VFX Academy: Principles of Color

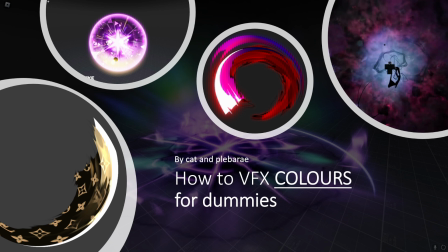(0:00)
Hey friends, it's Pleb back with a very special video in collaboration with Kat. Today will be the first video of Visual Effects Academy. I hope to make this a regular series in which I collaborate with other creators and make educational guides on how to start and improve your VFX skill.
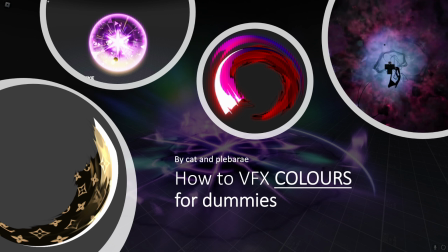(0:16)
For this video, we will be going over color theory. Many of you are not so good with colors, so today Kat and I will show you how to be good at colors.
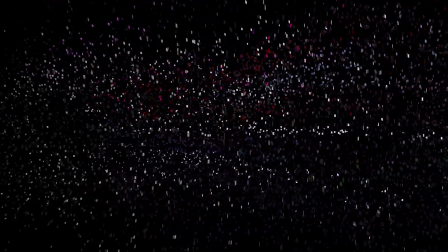(0:25)
Okay, so for a quick introduction over some important things. Learning property color theory is pretty much the biggest and simplest way you can improve your effects.
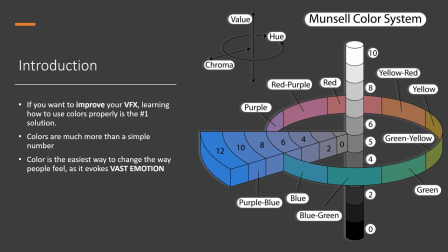(0:34)
You do not need to be Van Gogh levels of color learning, but you just gotta know enough to not be bad. Colors are often more simple than just a plain number. They invoke emotion and can determine how a player feels about the effects you are making. Over the course of this video, Kat and I will show you the path to become awesome with colors.
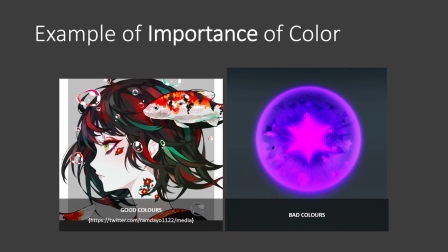(0:54)
Let's start off with a basic example of the importance of color. It's fairly obvious here which piece of art looks more visually appealing. The picture on the left is vibrant, filled with complementary colors, making the entire piece come together. The effect on the right, however, is all one color, boosted with oversaturated purple tones.
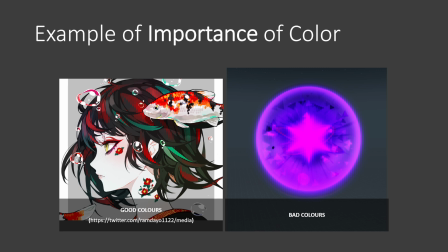(1:14)
The effect itself could be amazing, but if you mess up your colors, it will look like garbage. We do not want to be a garbage effect maker now, do we?
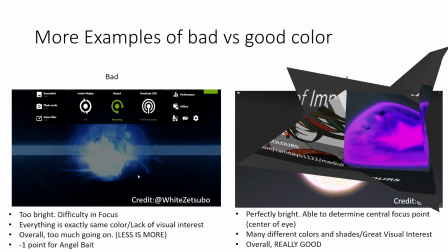(1:25)
Here, another example of bad versus good coloring, using the same effect from the last slide.
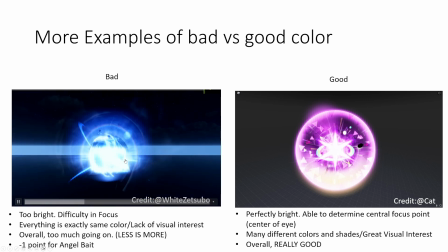(1:30)
On the left, you can notice that the effect in the video created by Yuzetsuba is way too bright. Everything is one boring color, making the overall effect kinda trash. Now let's look at that last image from the last slide, but with adjusted colors.
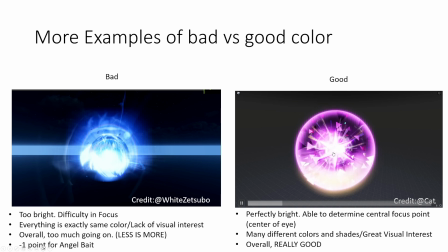(1:46)
You can see that the brightness of the colors is perfect. There are various contrasting colors as well, as complementing colors make the effect come together perfectly. It's important that you can identify what makes something look good, as you can go and remake or fix whatever effect you are making.
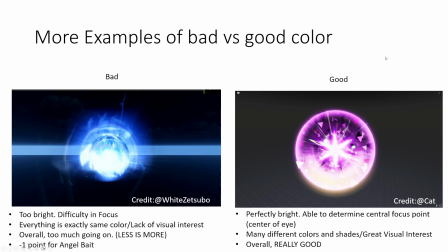(2:02)
So I encourage you to look at some effects online and really think about why one looks better than the other. Oftentimes, you will discover it's sampling the colors. Now, let's go over a helpful tip to spice up the coloring of your VFX.
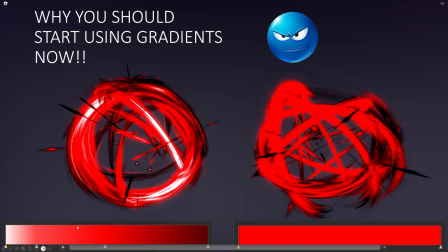(2:17)
Gradients. In Roblox and other softwares, you are able to create a gradient for your color of your effects. Using gradients will almost instantly help improve dull colors. Again, take a look at these two images. Why is it that the effect on the left looks better than the one on the right? It's just because of the gradient.
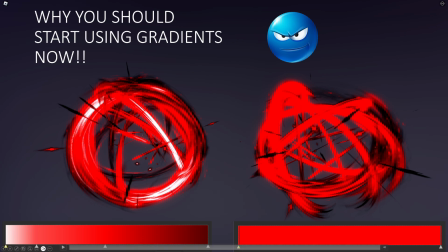(2:36)
The human mind is kind of dumb, so it's important to create your effects with that in mind. Using a central focal point, luring the eyes into the effect with the simple white color to darker red gradient on the left, we are able to create this initial burst of white on the particle,
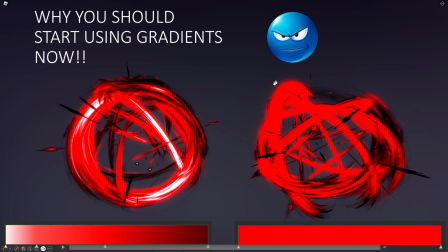(2:52)
hooking the player into this effect. Now, you do not need to go overboard with spamming gradients left and right. It's important to look at your effect and reflect if a gradient is needed, because having too many gradients can be overstimulating for the little 7-year-old playing your tower defense slop.
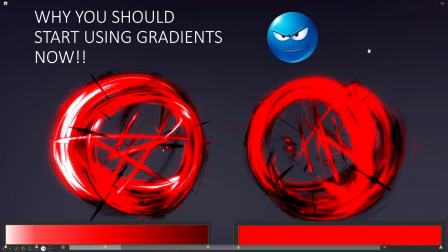(3:08)
So friends, how do you create an effective gradient? The first step is to set a color palette.
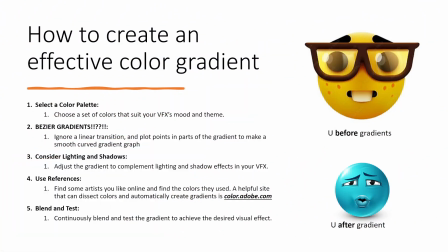(3:15)
Identify the core colors of your effect and break that down into a couple of different shades of the core colors. Next, ignore a linearization color transition. Nobody wants to see medium red get slightly darker red. That's lazy bones and will make you a bad artist. Plot points in the gradient to make a smooth, curved gradient graph.
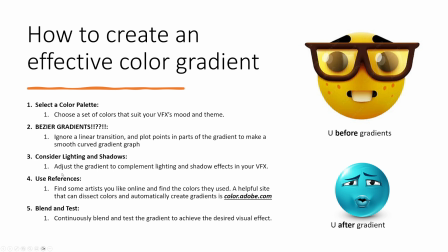(3:36)
Third, consider your lighting and shadows. There's a reason a bunch of effects showcase their effects in a dark base plate. It looks way more bright and vibrant.
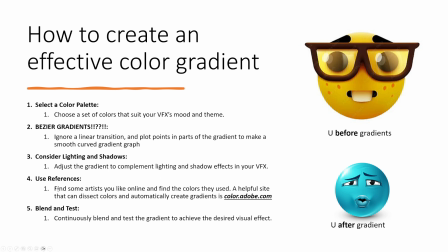(3:49)
However, in a real game, you should create your effects in the exact lighting that will be used in the game and use the lighting to your advantage, adjusting things to match it perfectly. Next, use references. Most of us are not going to be the best effect maker or artist, so go and copy the colors and ideas of other better artists.